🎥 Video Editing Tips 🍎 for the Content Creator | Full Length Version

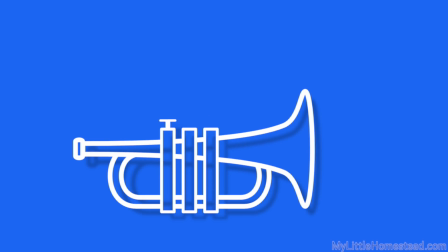Moving something on the screen at all times is important for keeping the viewer's attention.
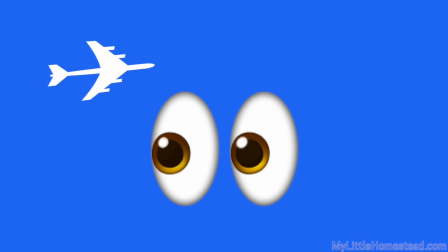Movement, as previously mentioned, is what guides the eyes.
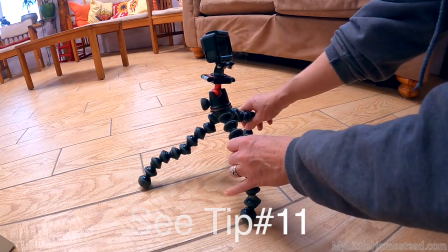We showed an easy way to create a simple stop action animation in tip number 11 on time lapses.
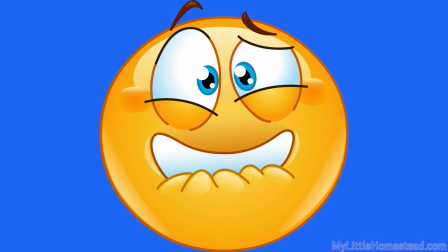Let's look at how to create an even easier animation using our video editor.
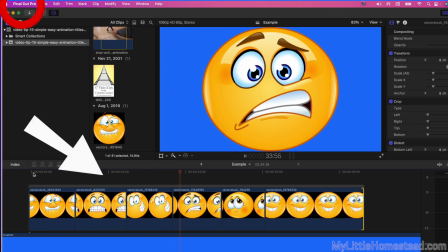It works similarly to a GIF file. We simply change the graphic as it moves through the timeline. The only requirement is that all the graphics must have the same background in order for this to work.
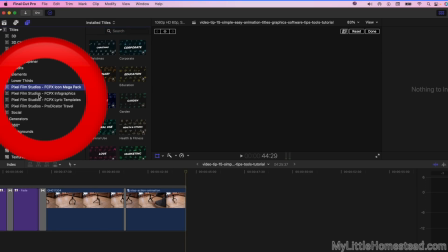Animated graphics and titles are available for purchase to integrate into editing software. The ones we purchased for this video presentation is Lyric Templates and the Icon Mega Pack from Pixel Studios.
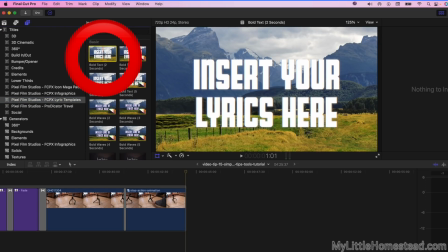In using the Lyric Templates, we simply replace the canned words with our message,
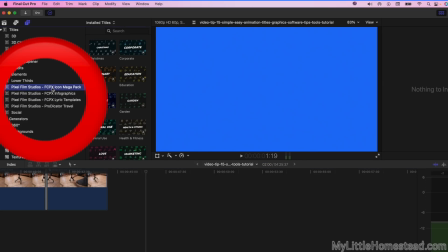and for the icons, we pick ones that correlate with what we're communicating. They are animated and ready to drop in to use in a video project.
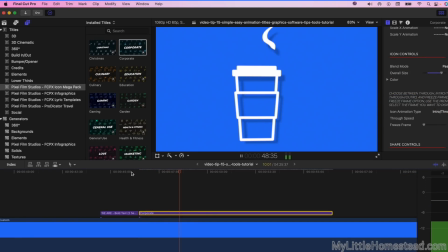It saves us several steps needed to move these icons and words ourselves.
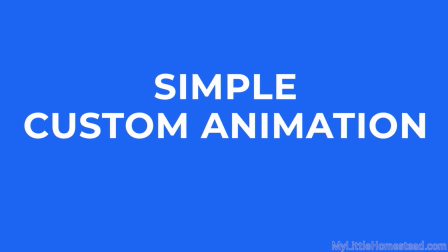There are times what we are looking for cannot be found, so we use the video animation features in our video editing software. For example, to pop a title or graphic out from the bottom of the screen, set it there for a while,
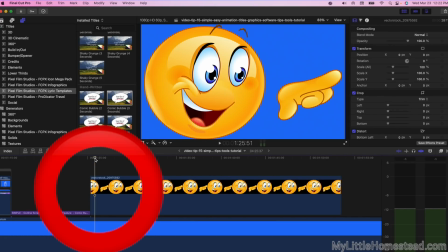and then exit, we use animation control points for the clip called keyframes. We create a keyframe about 5 frames in, then we set another keyframe at the start of the clip, 5 frames from the end, and then at the exit.
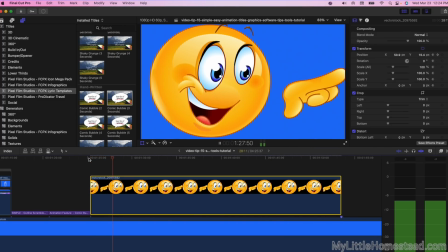These 2 keyframes at the end are needed to keep the frame stationary until we want it to move.
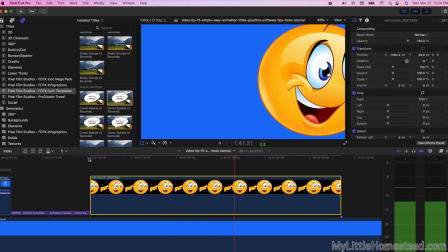Otherwise, it'll slowly move off the screen as it reaches that exit point.
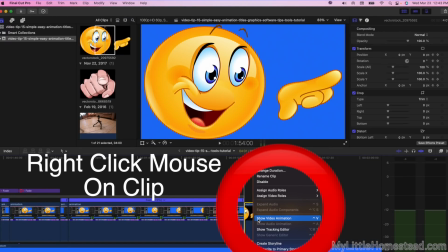Viewing the video animation keyframes in the editor is beneficial for moving the keyframe or frames to a precise location.
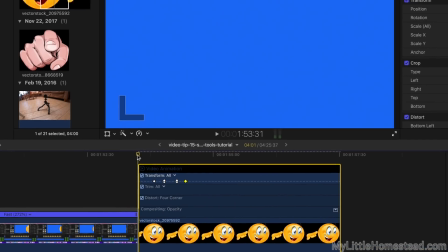We can also apply this to a photo or video.
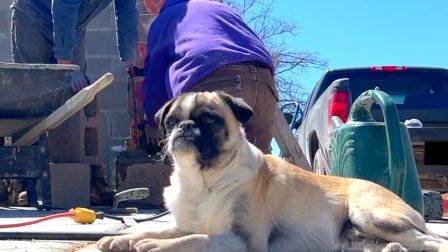If we want the viewer to focus on a particular spot in the video, we can quickly or slowly direct their eyes using animation.
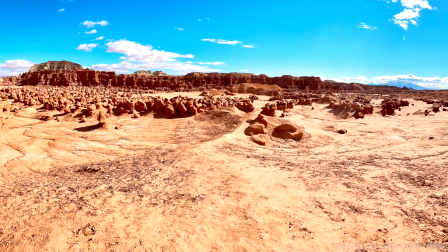We may want to pan across a scene or slowly zoom in to create a little movement for a photo.
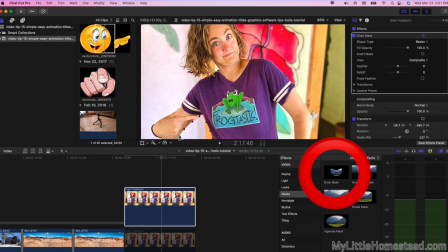We may want to use parallax. This is where we cut a subject out of the scene and move it in a different direction than the scene underneath.
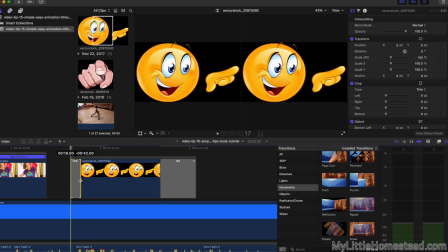It creates a cool effect. If the movement effect exists in our editor, it's best to use it and not take the extra time needed to animate it.
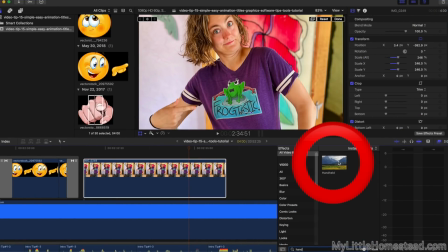For instance, to create movement for a still shot, we use the handheld effect and dial back the shakiness property to around 10.
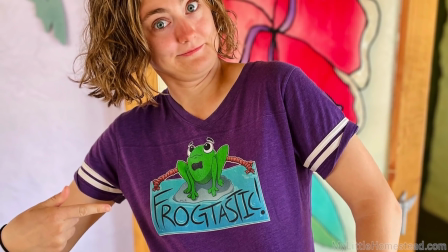You can imagine the extra time this would take to do it ourselves, so we only add animation if there's not another way to do it.
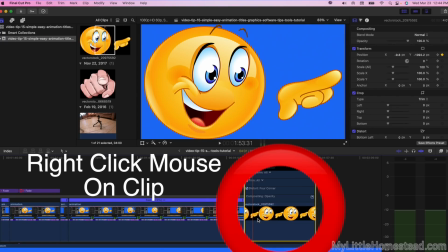Simple animation is a nice tool to have in our video editing tool belt. It can seem intimidating at first, but as you can see, it's fairly simple.
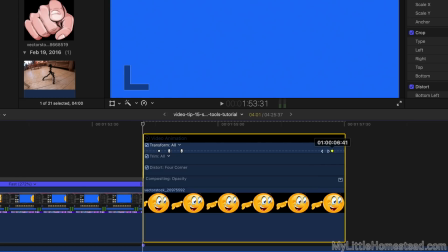The key is to open up that video animation viewer, or we can easily get lost.
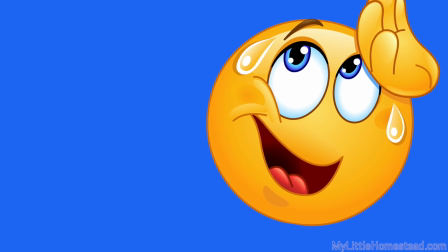Sometimes our graphic is floating away due to some unseen keyframe placed farther down the clip.
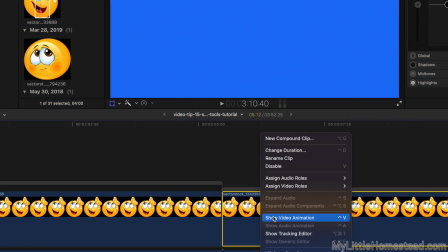Instead of researching it, sometimes it's easier to simply reset and start over.
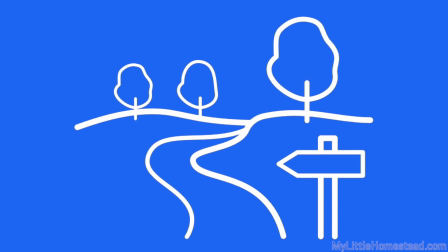It's fun to play with the animation feature, and it allows for unlimited creativity depending on how much time and patience one has.
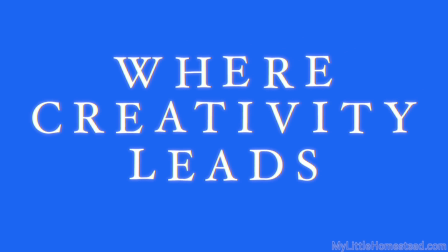Try some simple animations and see where your creativity takes you.
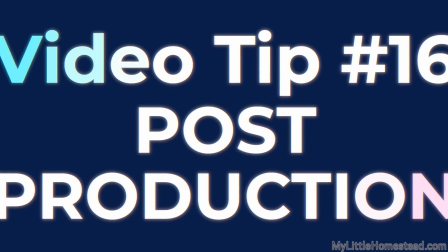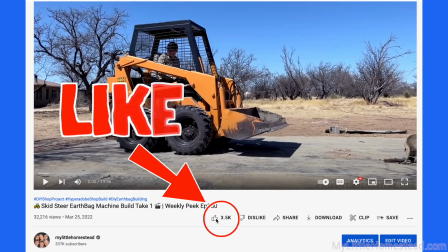After we have completed our beautiful masterpiece and have asked the viewer to like, subscribe, and share, it's time to upload to further promote the video.
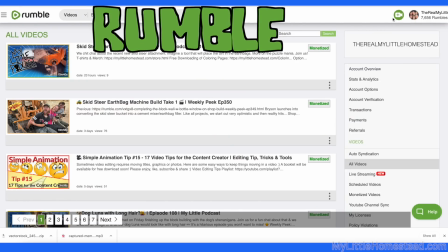We post it to different social media sites and occasionally adjust platforms because they change.
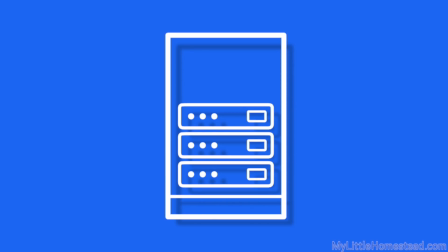We have projects, thumbnails, and movie files on backup drives in case we want to upload later to a new platform.
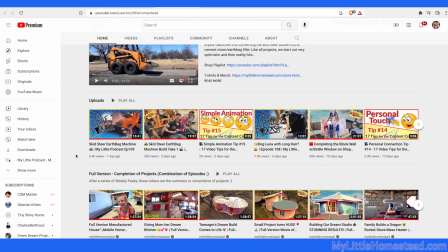Our main upload site is, of course, YouTube. We have invested many years in this platform, and it takes time to build viewership.
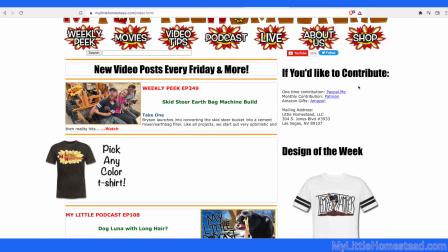We also update a website regularly that coincides with a watermark watermark on every video.
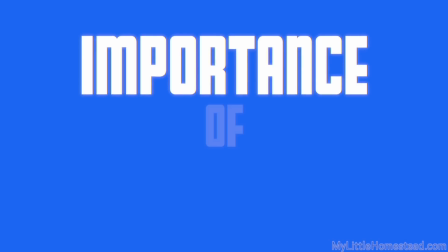The thumbnail is the most important for promoting a video because it's what the viewer sees first.
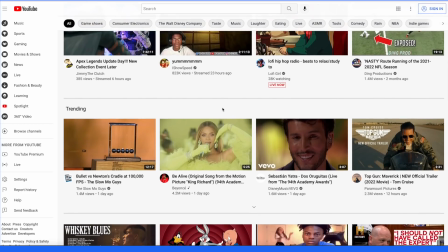It needs to stand out amongst a large and growing crowd of videos. YouTube suggests using faces in thumbnails as our eyes subconsciously are drawn to a face.
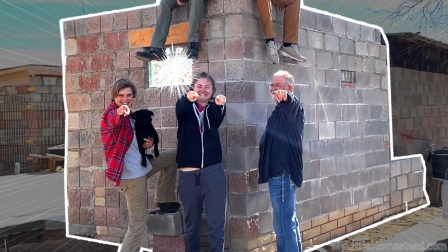Since we are a building creative channel, the best thumbnail for us is an established shot of the project.
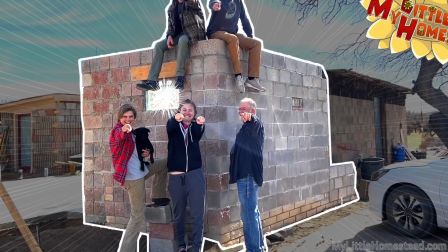Adding people to our thumbnails helps to distinguish the size of a project in proportion to a person.